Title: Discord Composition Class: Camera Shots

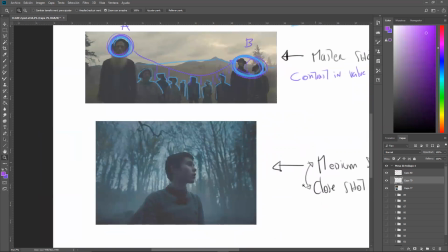Is something in between.
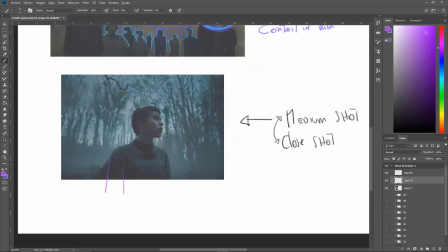Because to be a medium shot, we should see more of this character, but we are not.
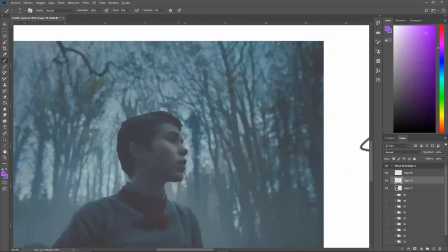And it's very important, the expression of the character.
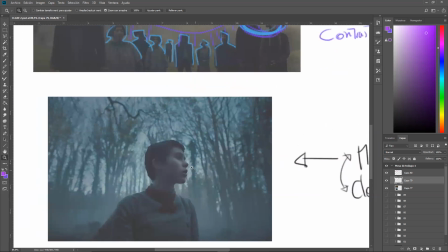Remember that I said that the close shot is useful to show the expression of the character.
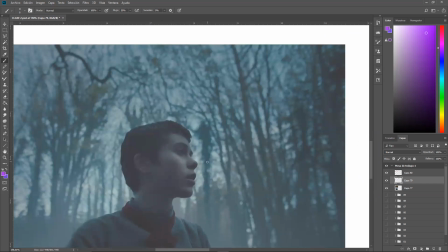What is he feeling in a particular scene of the movie?
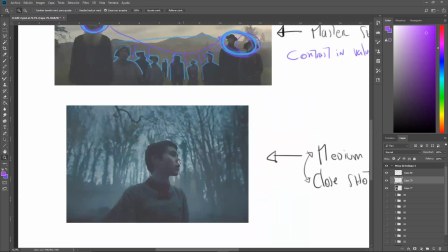So we are using that particular shot to show that
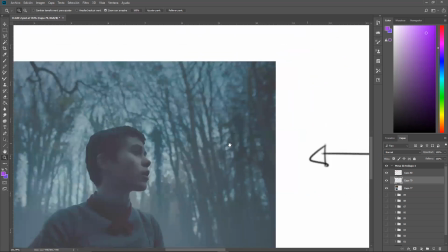Hansel is looking, I don't know, maybe the house
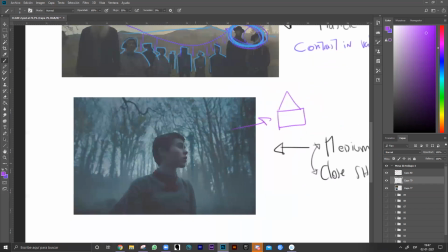is right there where he's looking. Or maybe there is something else, I don't know, he saw a wolf, I don't know.
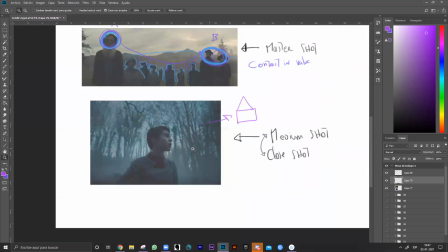But because of the way this scene is composed as a medium close shot,
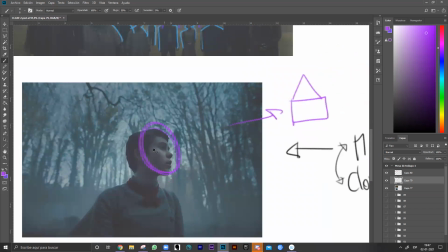we are seeing a lot of details in his expression.
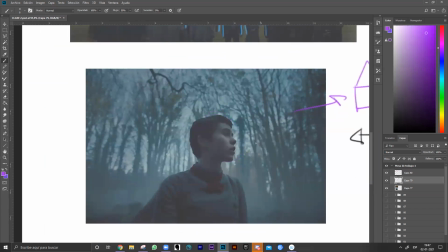And the elements in the background all are helping to focus on this
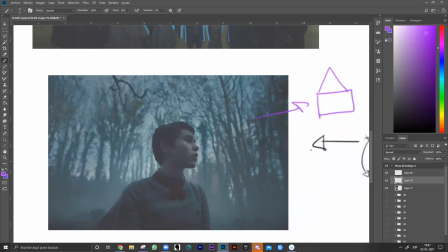kid, the main protagonist here. Here we see a lot of contrast in shapes.
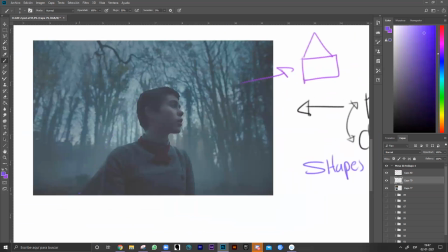Where? Here. This trunk, I think it's a trunk,
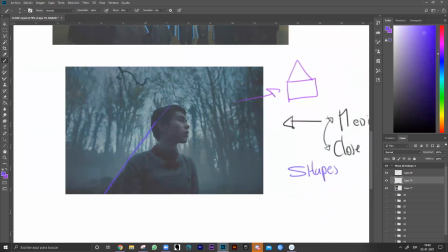is acting like a bridge to make a triangle.
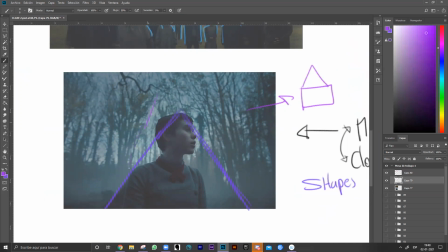Or maybe the triangle is right here.
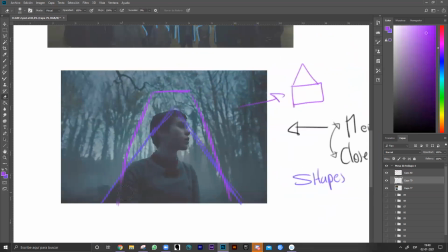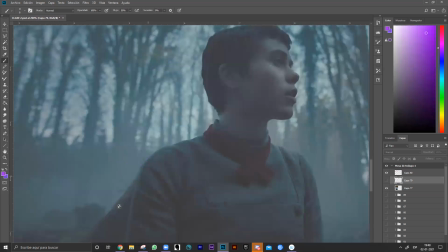But it's not coincidence that this trunk is right here.
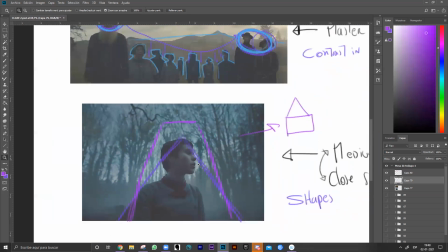It helps to make an imaginary shape around this character.
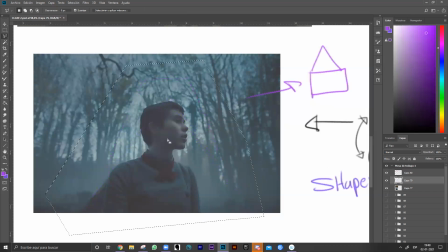Excuse me. So we are going to use it. Okay. Maybe there is a triangle here.
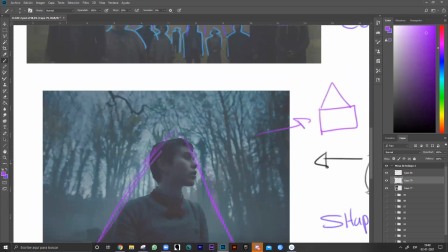Also, what is interesting is that all of the trees right here in the background have, let me use another color.
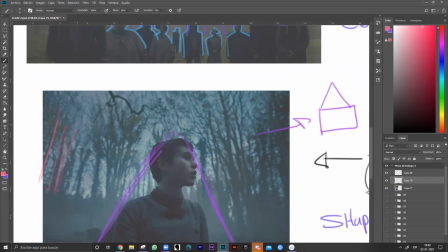Has the same separation from each other, except in this place, in this area, where the trees are more
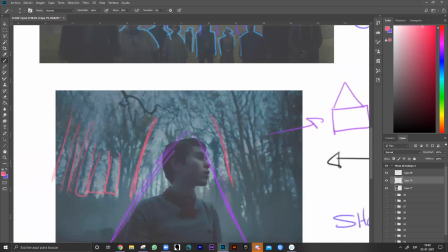separate to each other, are not that close to each other, like right here or here, especially where all of the trees are very close to each other. They act like one single shape.
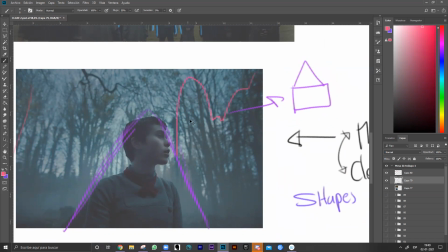All of this is like one single shape.
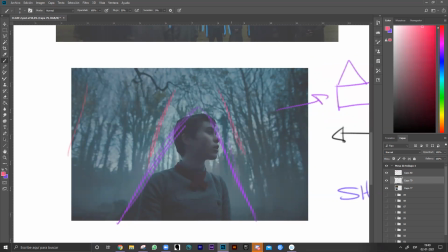But in this place of the composition, all of the trees tend to separate from each other a little bit more.
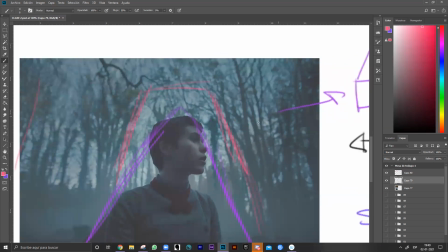So it makes more contrast because we have the sky on the background.
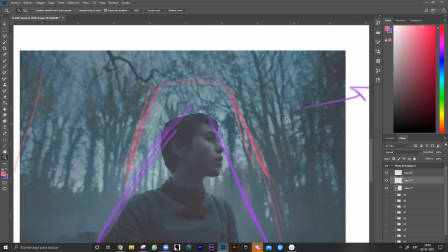So it gives us an opportunity to make contrast in value, a very strong contrast in value.
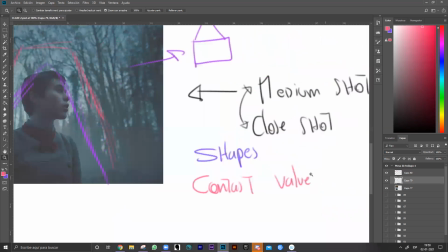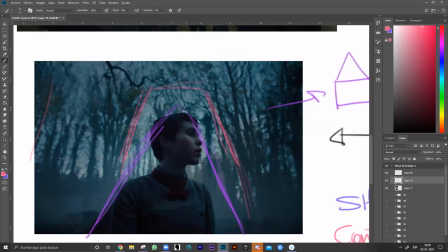So we see the silhouette of the character very clearly against the background.
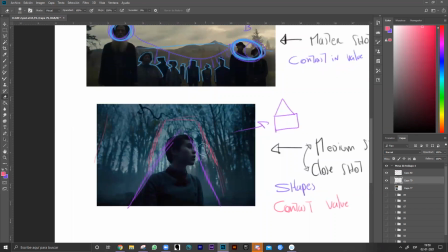Excuse me.